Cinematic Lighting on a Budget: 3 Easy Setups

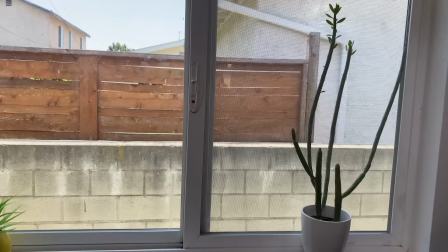And just this simple setup with the one Smallrig light and the little practical light is already looking pretty decent,
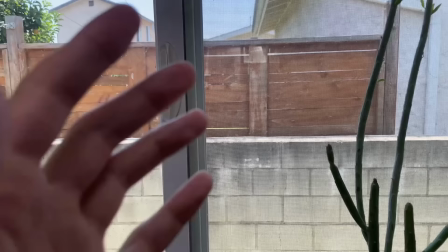but I have a feeling if I'm able to reflect some sunlight from outside the window onto my face,
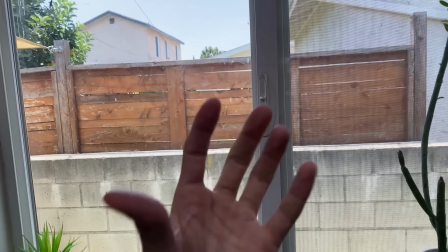that's gonna be a very strong key light and make my face just pop in the frame much better.
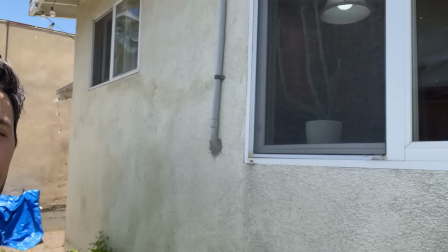So let's give that a shot. Now, like I said, I don't have a lot of grip or lighting gear, but what I do have is a mirror that's adjustable.
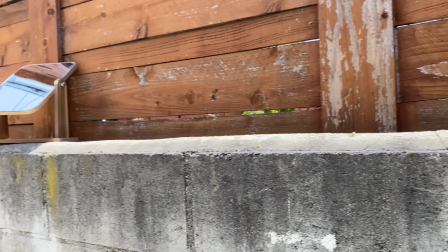So we're gonna put this right outside the window here and try to reflect direct sunlight onto my face as our key light.
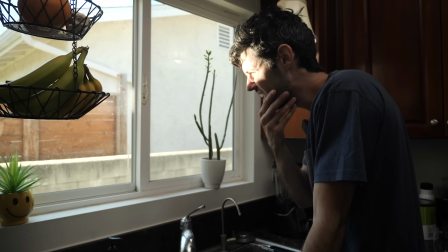And now we just need to do some final adjustments here. All right, so now we have the issue that it's actually too bright, this key light. So we need to diffuse this mirror light somehow.
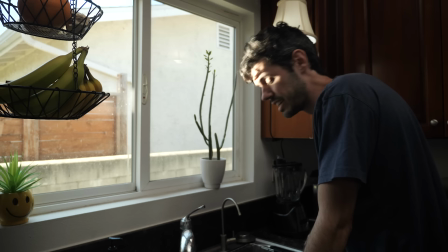I'm thinking if I put some foliage in front of it, it'll not only look more natural, but it will dim the light, cutting it significantly.
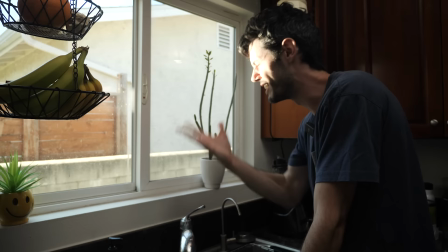I don't mind if there's some little hot patches on my face, but we don't want a big block of blinding light like this.
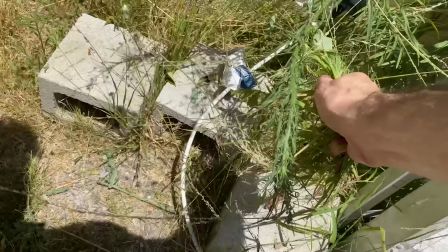So let's see what we can do. Let's just take some weeds here. Just blocking out the light like that.
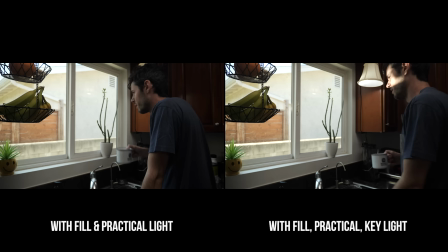Okay, let's take a look now. All right, feeling pretty good about this lighting setup so far. I just think I need a rim light to bring out the back of my head separated from this darker background. So I got this little Moman LED light, battery powered, and I'll be connecting it to this
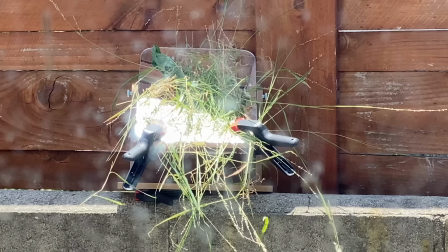iPhone mount thing with like a flexible arm. There's my mirror reflector, looking good.
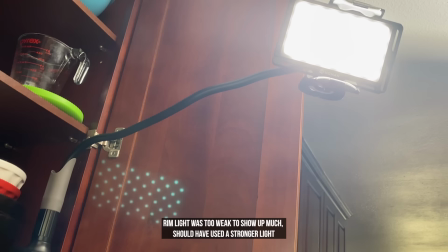Practical, got a arm mount, rim light.
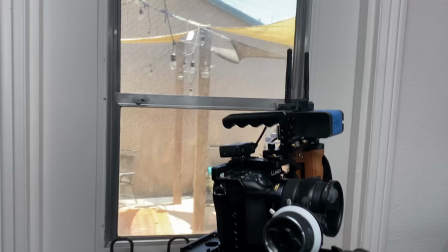Got the small rig light bouncing off the ceiling and the camera right there.
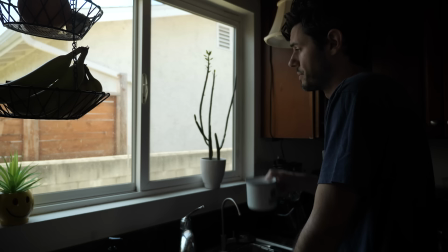Sun keeps moving, so I keep having to reframe the camera, but that is pretty good. Okay, final shot.
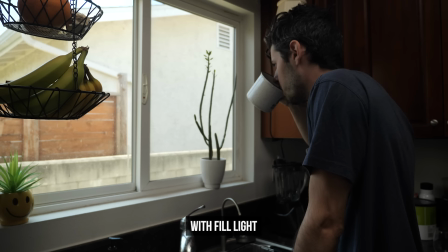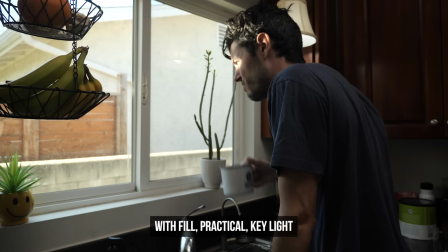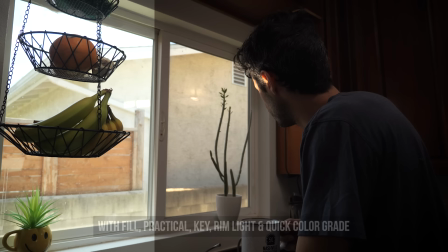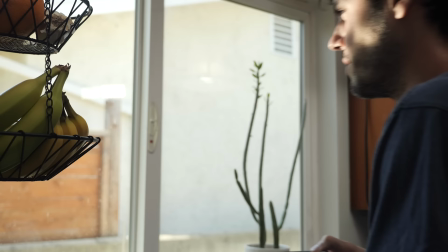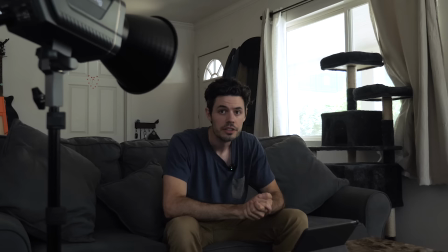Closer final shot.
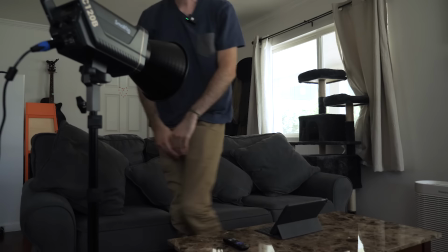So now the question is, can I take a wide shot like this and make it look halfway decent with this light and whatever else I have?
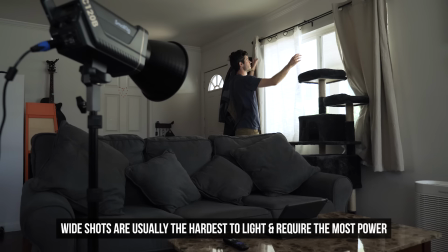First off, we got too much open window here. So let's just use the curtains and cut that down a little bit
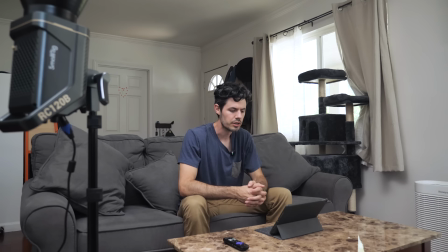and see what happens if maybe we point this up at the ceiling again. That does fill out the room. Kind of some high key lighting, you know, a little bit more of a commercial style,
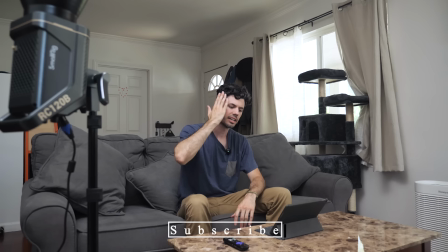but I think the problem is now that it feels like the lighting is coming more from here
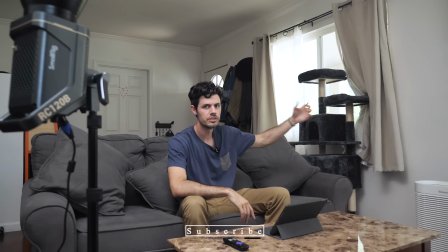and I want it to feel like the windows are motivating my key light. We need this key light coming from this side of me and I want it to be soft.
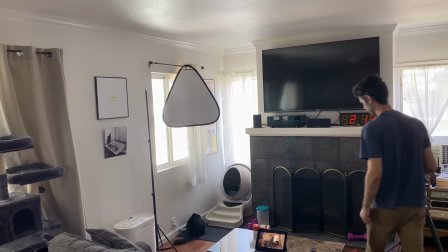And we've already done the bouncing off the ceiling thing, so we're gonna try something a little different. One of the easiest ways you can use this RC120B light and get some really soft light,
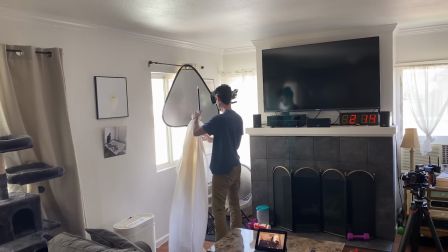even without a soft box that you can buy separately, is to create this thing called a book light,
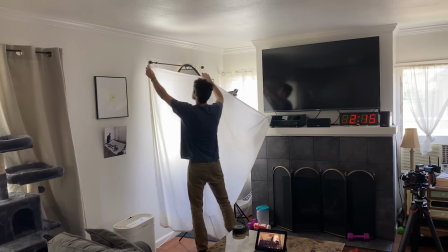which is what I'm doing here. I hung my reflector up on the curtain rod since I don't have a C-stand, and I'm bouncing the small rig light off of that,
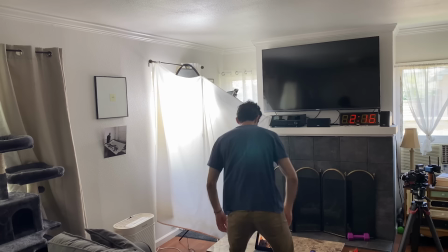and then the bounce light is going through my shower curtain, which I've taped up here, and it's basically double softening the light.
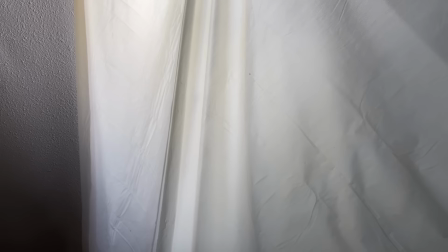And this is called a book light, and it's a great way to get some really soft spread of light over your subject, even if you don't have a lot of gear or budget to work with.
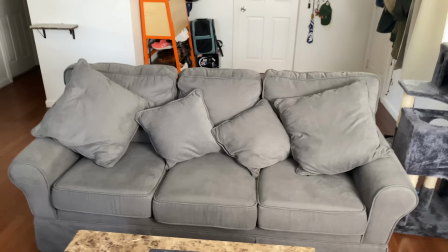And now I'm getting this really soft key light being directed at the couch from the direction of the windows.
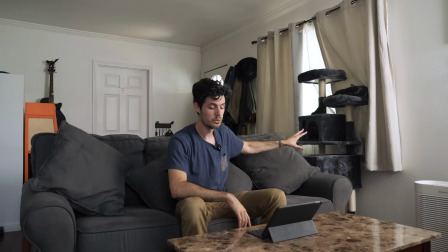Okay, and then I closed that curtain some, shaped it up a little bit, just to get rid of that overblown background through the window there.
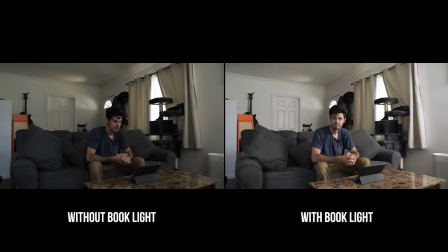Now the book light's coming through and it looks pretty natural to me, not bad. Here's a comparison of with the book light and then without.
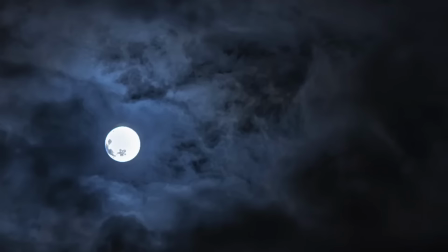And you can see how much flatter and duller the image is with the 120B turned off. All right, so we did some daytime stuff. Now I want to try a nighttime setup and go for something that's a little more stylized. So let's see if I can pull it off right here in the office.
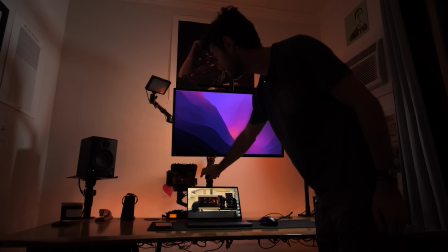All right, so I think first I'll just start with these cheapo desk lights. Don't really need either of them.
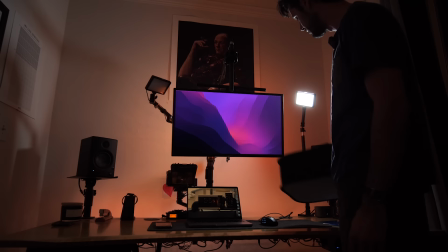They're not gonna give me the best light for this.